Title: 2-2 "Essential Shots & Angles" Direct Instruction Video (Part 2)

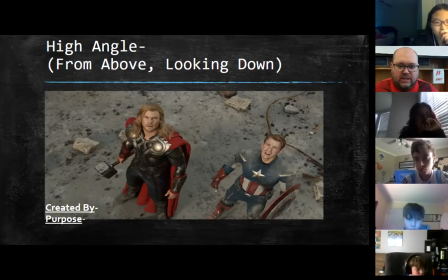4:22 Sid, look at the picture and tell me how this one is created. By filming from over the subject? Good. Camera is placed high above the subject, looking down.
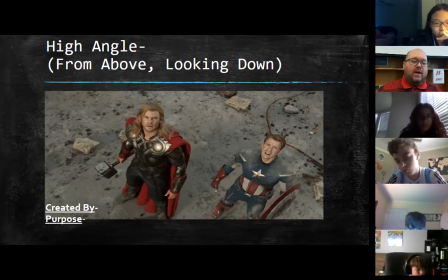4:36 So that's what we're going to put by created by. Camera is placed above the subject, looking down. Now, it doesn't need to be straight down, but the more obvious that it's a downward angle, the more powerful this shot becomes and the more
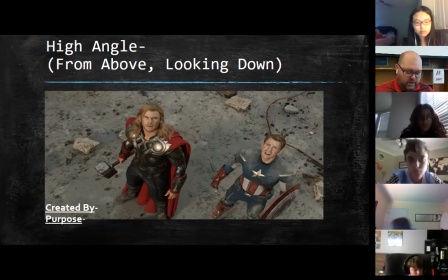4:55 purposeful it becomes, okay? What's the purpose of this? Well, right here in our example here, this is from the first Avengers movie, right, Vincent? Now, this is you got Thor and Captain America here.
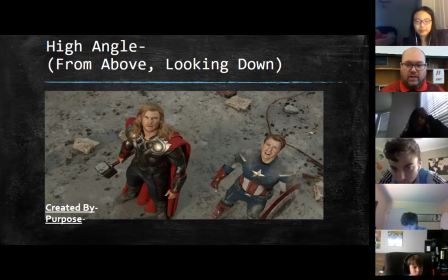5:11 These are some pretty big, bad, bold dudes, right? These are some big guys, right? One's a god, for goodness sake, and one is, I mean, Captain America, super soldier type guy, okay? But because of the angle that the camera is placed as we're looking down upon them,
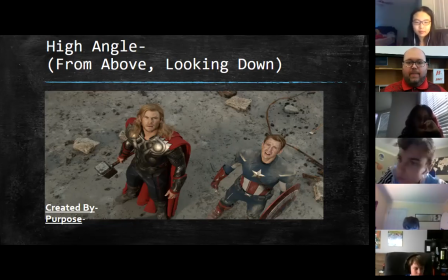5:27 do these look like big, powerful, intimidating guys? Cassidy Wade, do these look like big and powerful, intimidating type guys? Nope. No, in fact, that's the purpose of this shot.
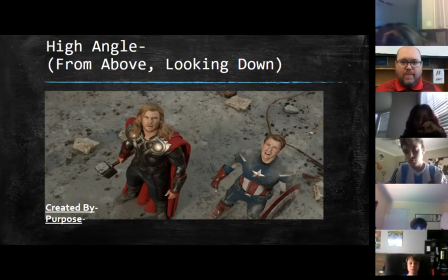5:47 It's to make your subject or your main characters look small and weak. That's our purpose. So we're going to type that in there in that blank. Use to make your subject or main character look small and weak. Small and weak.
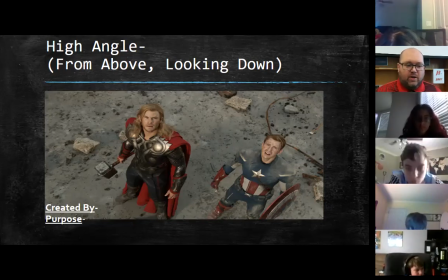6:08 Okay? Use to make your main character look small and weak.
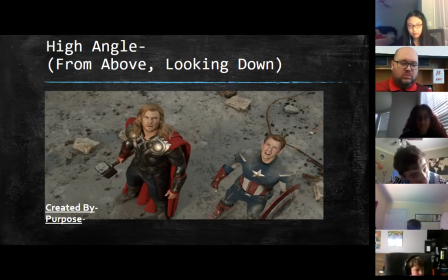6:25 Now, if this is a high angle and it's used to make our subjects look small and weak, then if we reverse this, what's our next angle going to be, Pixie? A low angle. A low angle shot.
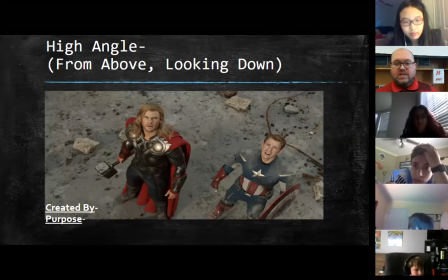6:42 So we're going to more than likely have, at least by common sense, we're going to probably going to have an opposite effect on all of this. And that's what we're going to look at here. So our third angle for our camera is called a low angle.
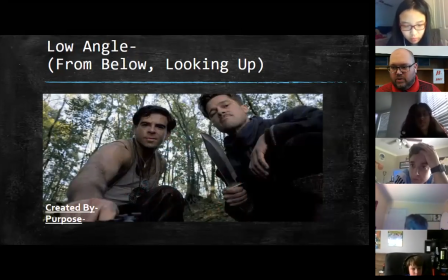6:57 Okay, it's a low angle. Christian, how do we create a low angle shot? Look at the picture. How do we create a low angle shot? By putting the camera below the subjects.
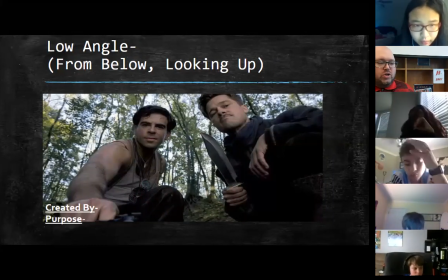7:08 And point it where? And point it up. There you go. So it's created by placing the subject directly. And this one, I want you to actually put that word in there. Used by putting the camera directly below the subject
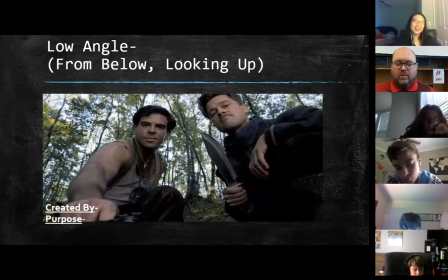7:25 and pointing up or looking up, I guess would be a better way to say that. Okay. Now, if in a high angle shot, we made our main characters look small and weak,
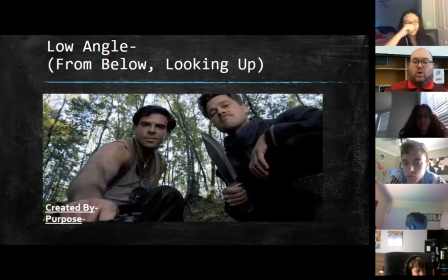7:42 in a low angle shot, what's going to happen to our main characters in this one, Emma? They're gonna look like big and strong. There you go. Good. They're going to look big, strong, and powerful.
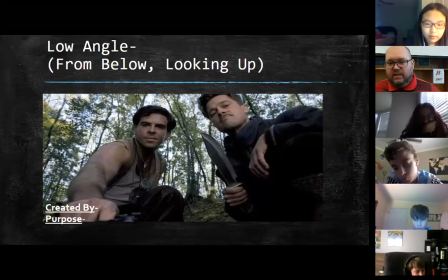8:00 Now, I don't know if you guys have ever actually seen or have an understanding of Brad Pitt, but he is not exactly a big person, okay? He's small, he's skinny, not exactly intimidating, okay?
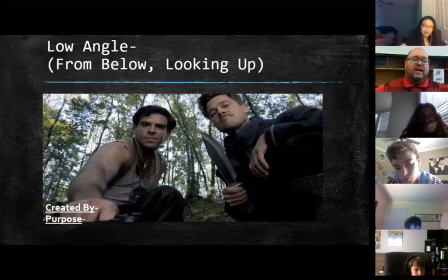8:15 But you put him in this kind of picture, in this kind of angle, and he looks much bigger and much more powerful, okay?
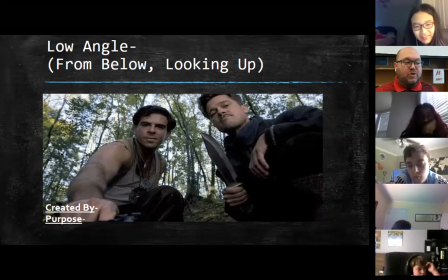8:26 So if I need to exaggerate that with my main characters, I'm able to do so using this angle, okay? Everybody with me? Any questions so far?
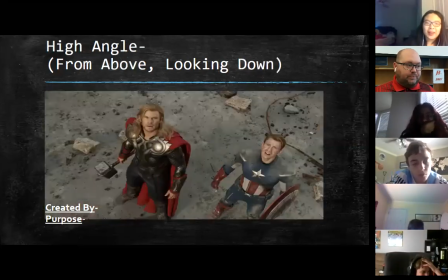8:40 All right, you guys are doing awesome. Keep it up. All right, so we've got horizon, where our camera is pointed flat and straight out.
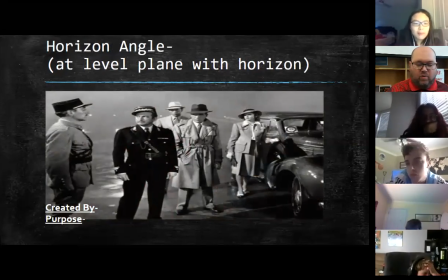8:50 Okay, level plane with the horizon, level plane with our shot.
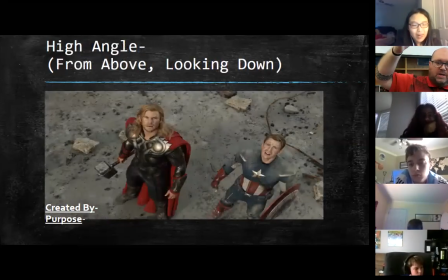8:55 High angle, where our camera is placed high above, shooting downwards.
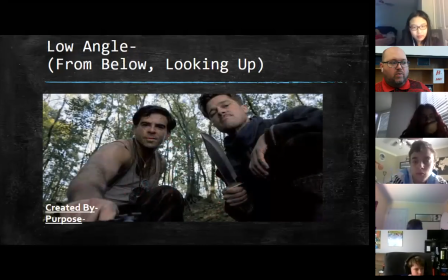9:00 Low angle, okay, where our camera is going to be placed below, looking up.
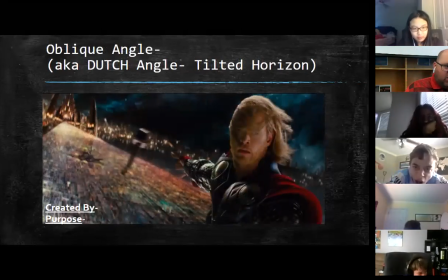9:06 And our next angle is called the oblique angle. Okay, now this is the last of our quote unquote camera angles. Now the oblique angle is also known as the Dutch angle, and how this is created is pretty simple.
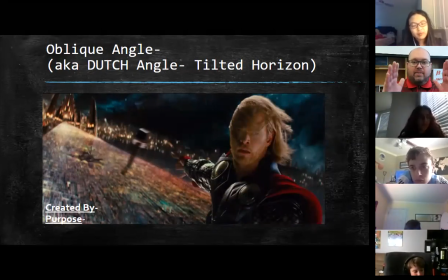9:24 Okay, it's created by taking your camera and tilting it to the side at a 45-degree angle.
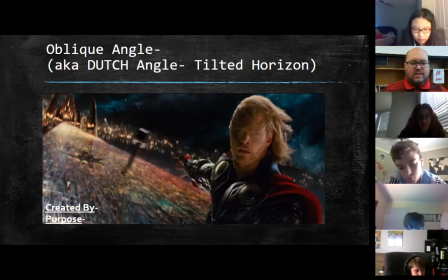9:38 Okay, tilting the camera on its side to a 45-degree angle. So that means we're not turning it completely over. We're turning it about halfway across. Okay, so if you look at the picture here,
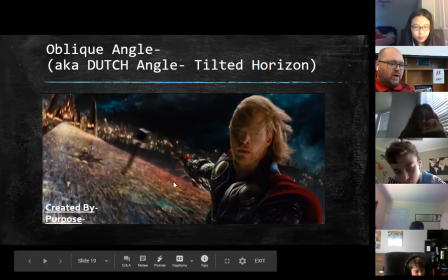9:52 this is from the first Thor movie, and we were to trace the horizon, which is this ground line of the bridge,
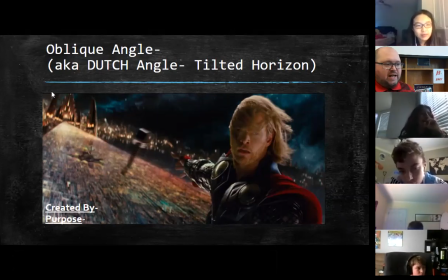9:59 you can see that this is almost exactly at a 45-degree angle. Okay. Now, the purpose of this is, to be quite honest with you, it doesn't really have an actual, physical directorial purpose.
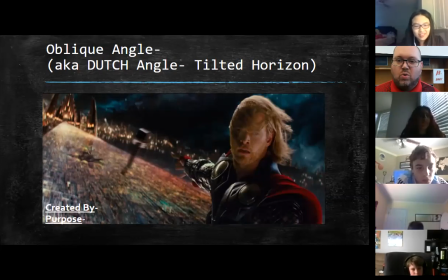10:17 It's, in all honesty, it's used to just look cool. Okay. It makes your shot look cool. It makes it look different. It makes it look more unique. Now, we've got 4 main camera angles and we got all those 10 different shots.
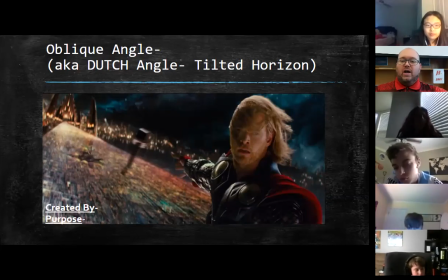10:32 Okay. That means when you mix them together, you're going to get a greater number of shots and a greater number of variety. And like we said before, the more variety in what we put into our movie, the more interesting it'll be for the viewer, the more they'll want to go see it.
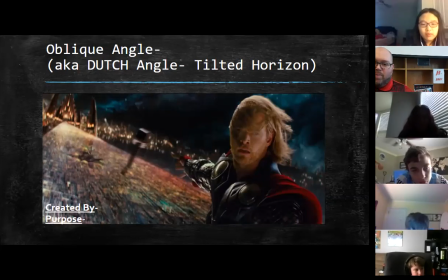10:49 And that's our whole point. Okay. Now, the next thing that we're going to look at, still talking about angles, but these ones are going to be not the camera angle,
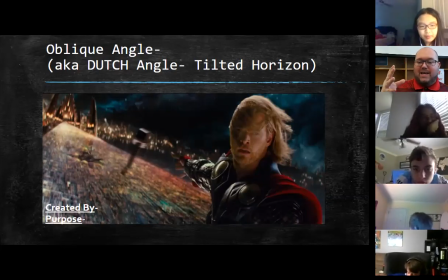11:03 but rather the subject, in this case, human angles or face angles.
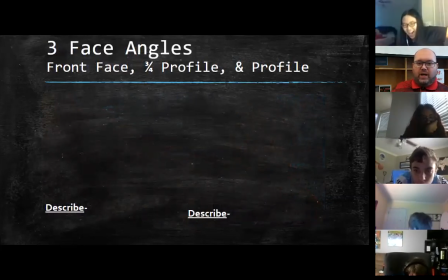11:10 Okay. Now, there are three face angles. Uno, dos, tres. 3 face angles. Okay. Now, under each one that pops up, I just want you to describe it.
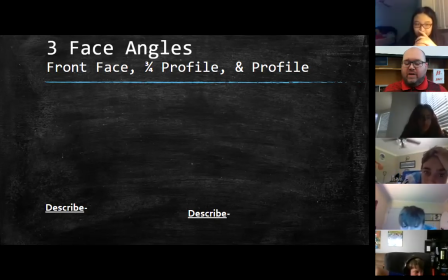11:25 Okay. Because each one's going to have a different purpose, I guess, basically. Okay. Now, our first face angle is called a front face angle.
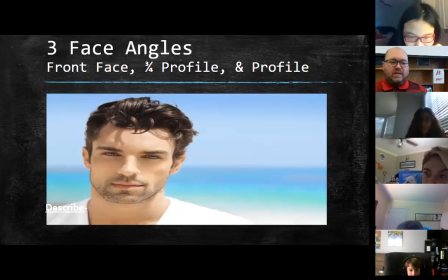11:38 Okay. And in a front face angle, okay, we're going to type this in. Okay. Make sure you have this. A front face angle is going to show both ears.
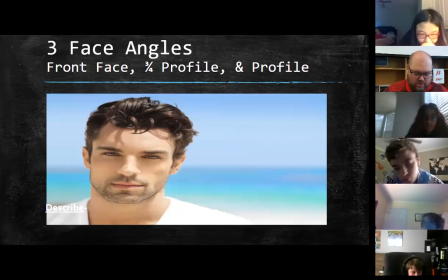11:54 Type this in, comma, both ears, comma, both eyes, comma, both nostrils,
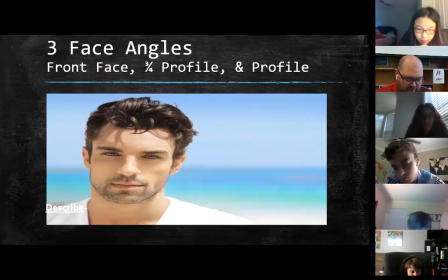12:10 Nostrils, both nostrils, and the full jawline of the main character. Okay? That means basically if it's front face, it is literally straight on. Okay? Just like I'm looking at you guys, straight on in your camera shot.
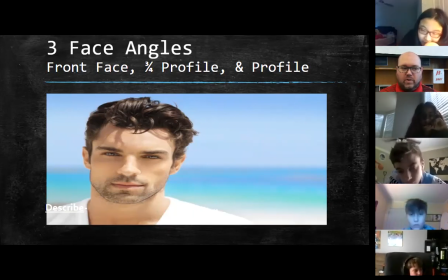12:30 Okay?